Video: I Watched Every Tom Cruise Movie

Very clearly about the mutual manipulation of jealousy, which is torture.
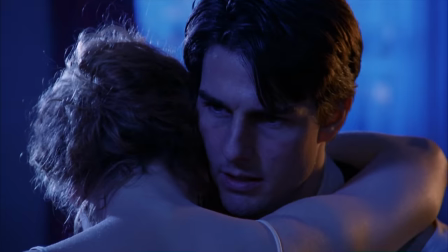It's what we can do to one another in the most intimately painful way.
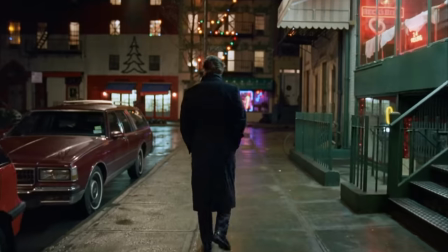Told from the perspective of Tom Cruise as Dr. Bill Harford, as he wanders city streets,
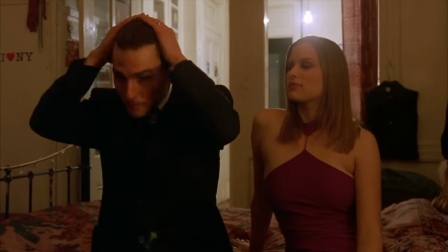ruminating over his wife's confession of fantasy, trying to cheat on her yet never following through.
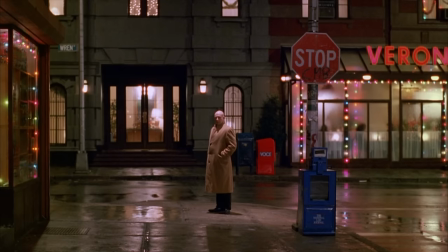Every moment is imbued with paranoia. As the night goes on, his interactions grow more absurd.
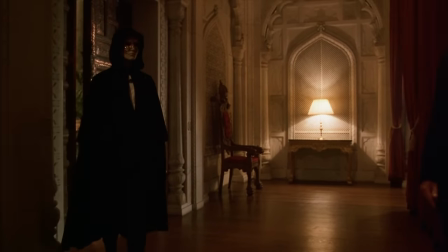And every single story, somehow, was so mysterious in the way the story was told. So kept you guessing, how's this going to turn out? What's going to happen next? I can't even imagine.
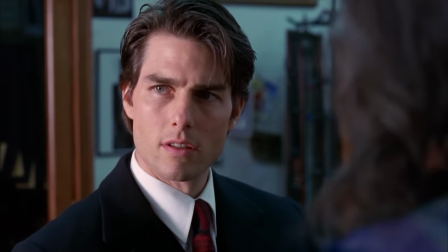I can't pretend to understand most of Eyes Wide Shut. After watching it, I thought, this isn't deep at all.
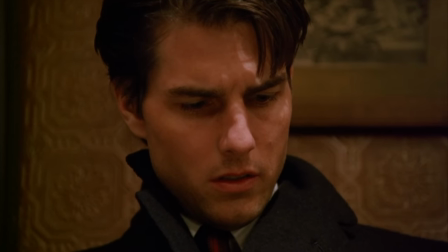Then after reading about it, I realized, this is so deep. The motif of masks, for example, went right over my head.
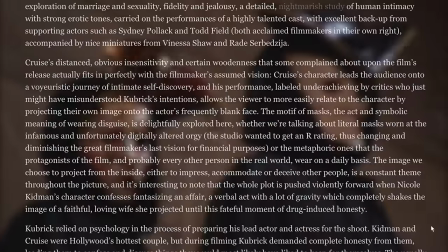In his comprehensive article, Sven Mikulec breaks it down. The literal masks worn at the orgy are symbolic of the metaphorical ones that the protagonists of the film
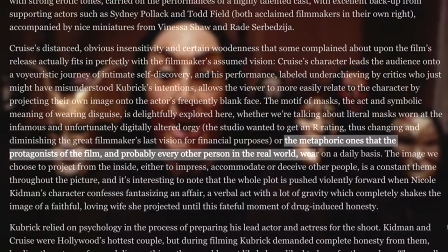and probably every other person in the real world wear on a daily basis to accommodate the roles we play in life.
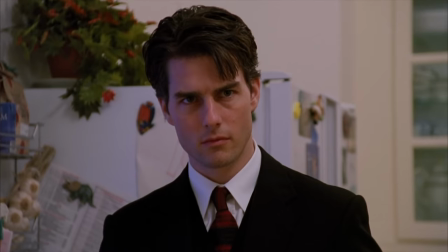Of a husband, a doctor, a stranger, or a guest at a party. It might be unfair to compare it with Kubrick, but at the end of Vanilla Sky, everything is explained.
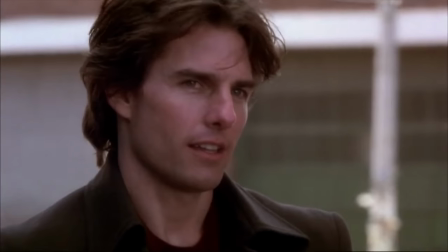There aren't any questions left to ask because they've all been explained away. As a result, I haven't thought about the film since.
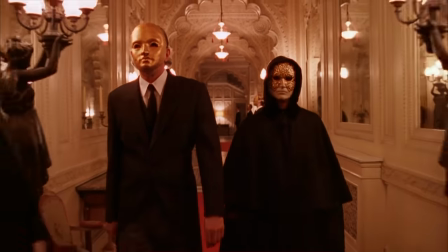There's value in ambiguity. Like any other Kubrick film, pieces of Eyes Wide Shut nag at my thoughts from time to time.
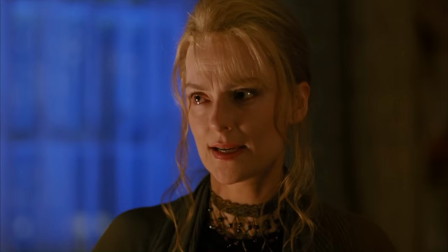Unanswered questions, transfixing performances.
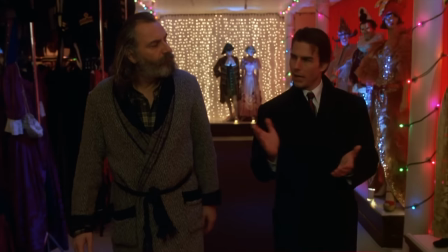Kubrick's movies are so meticulously researched and intentionally composed that they beg investigation.
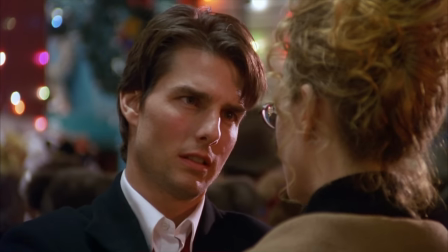Kubrick has a knack for getting in your headspace and then staying there long after the movie is over.
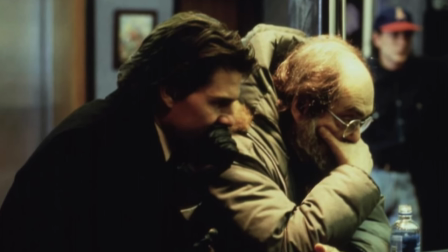They are like a puzzle, the Rubik's Cube Frick.
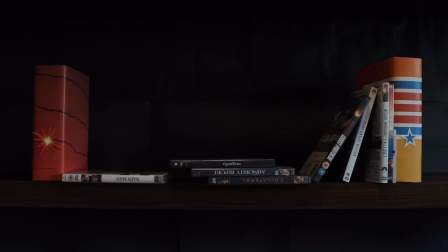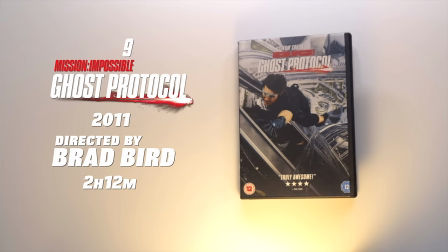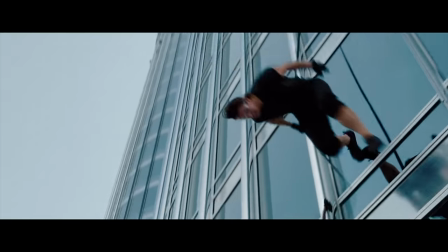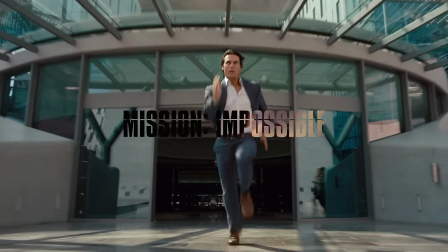Of all the major action franchises today, Mission Impossible is the best. The reason why is simple. It has the best action. Ghost Protocol reinvented Mission Impossible into the best by realizing that the way forward was by looking back. You know, when I look back and I, you know, I'm a lover of film, so I watch a lot of movies. And in growing up, you know, looking at, you know, Buster Keaton. Buster Keaton.
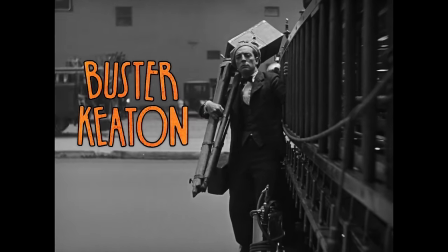Buster Keaton. Buster Keaton is the 1920s action star, and his silent films are secretly some of the best action films ever made.
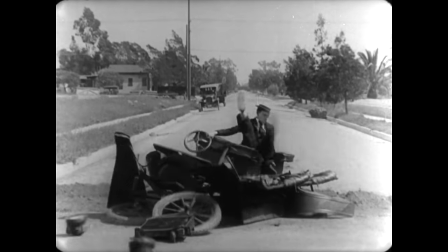This is because, like Ghost Protocol, they understand that compelling action rests on three things. Clarity, geography, and story. Those are your big three banners you put at the top. One, clarity.
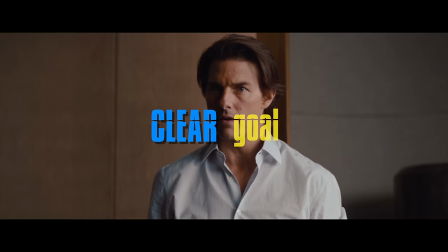Every good action scene is driven by a clear goal, clear action, and clear stakes.
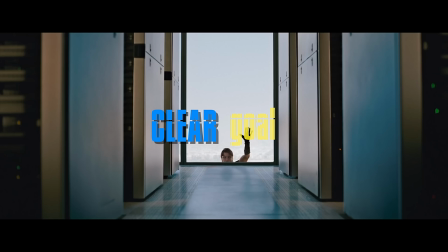Ethan Hunt has to climb the Burj to get to a room that can only be accessed from the outside.
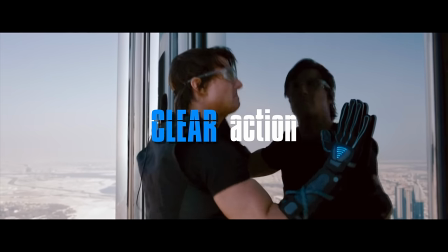As he climbs, instead of having to vaguely gauge how tired he looks, we can easily follow the action through the color on his gloves.
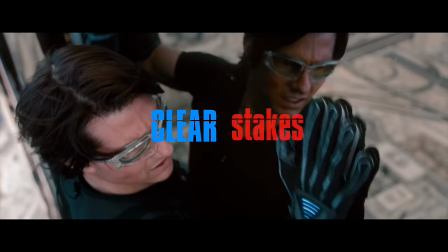Blue is glue. And when it's red, dead.
As for the stakes, well, how about a 2,000-foot drop?
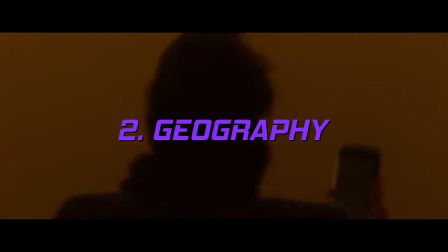Two, geography. This is similar to clarity. It's having a clear sense of where everything is.
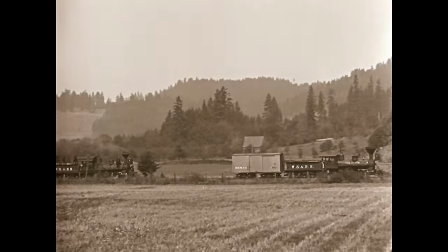It allows us to follow the action more closely and actually get invested in it. Here's a great example from Buster Keaton's The General.
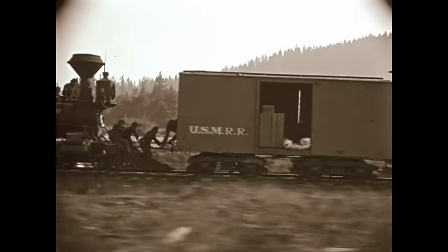The wide, unbroken shot allows us to clearly see the chase, how the villains connect to the trolley and Keaton disconnects.
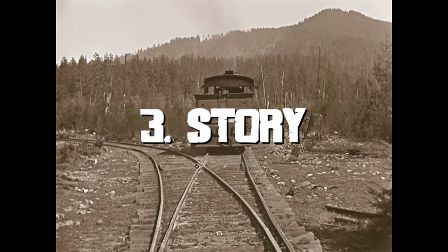3. Story. Action is just another form of storytelling. It's made of obstacles and resolutions.
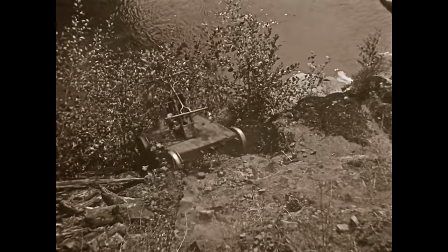For Mission and Keaton, it's usually a process of constantly improvising as everything goes wrong.
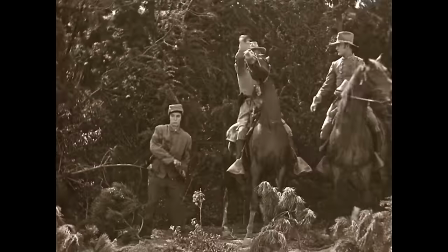Gadgets break.
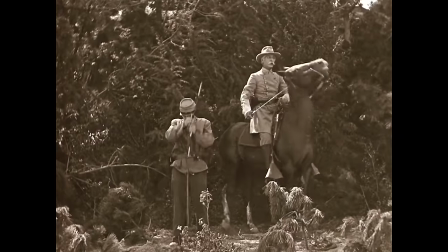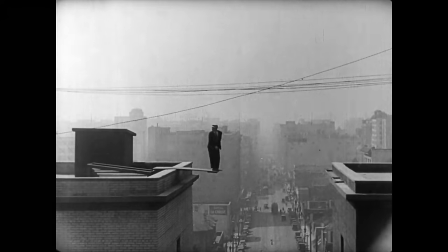He doesn't make the jump.
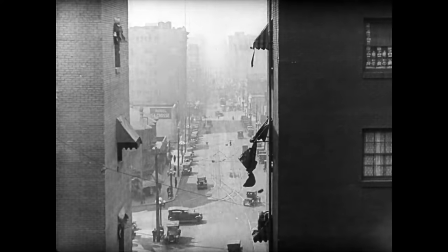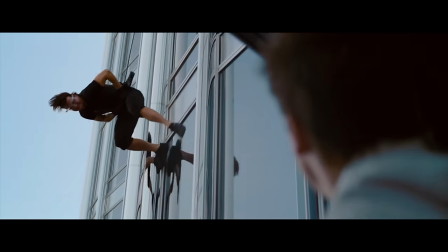Problems arise with enough clarity and established geography so as to keep us following the action and guessing what comes next.
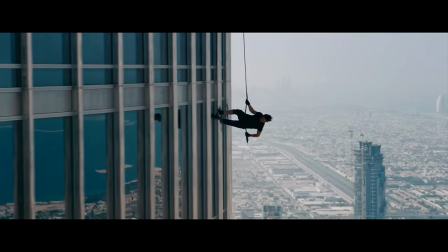The resolution then acts as the punchline, often something unexpected that smoothly leads to the next problem.
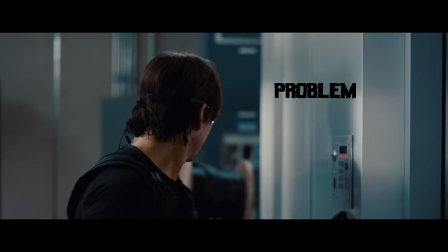We can't open this door, can we? The door? No. Ethan, you gotta get down here now.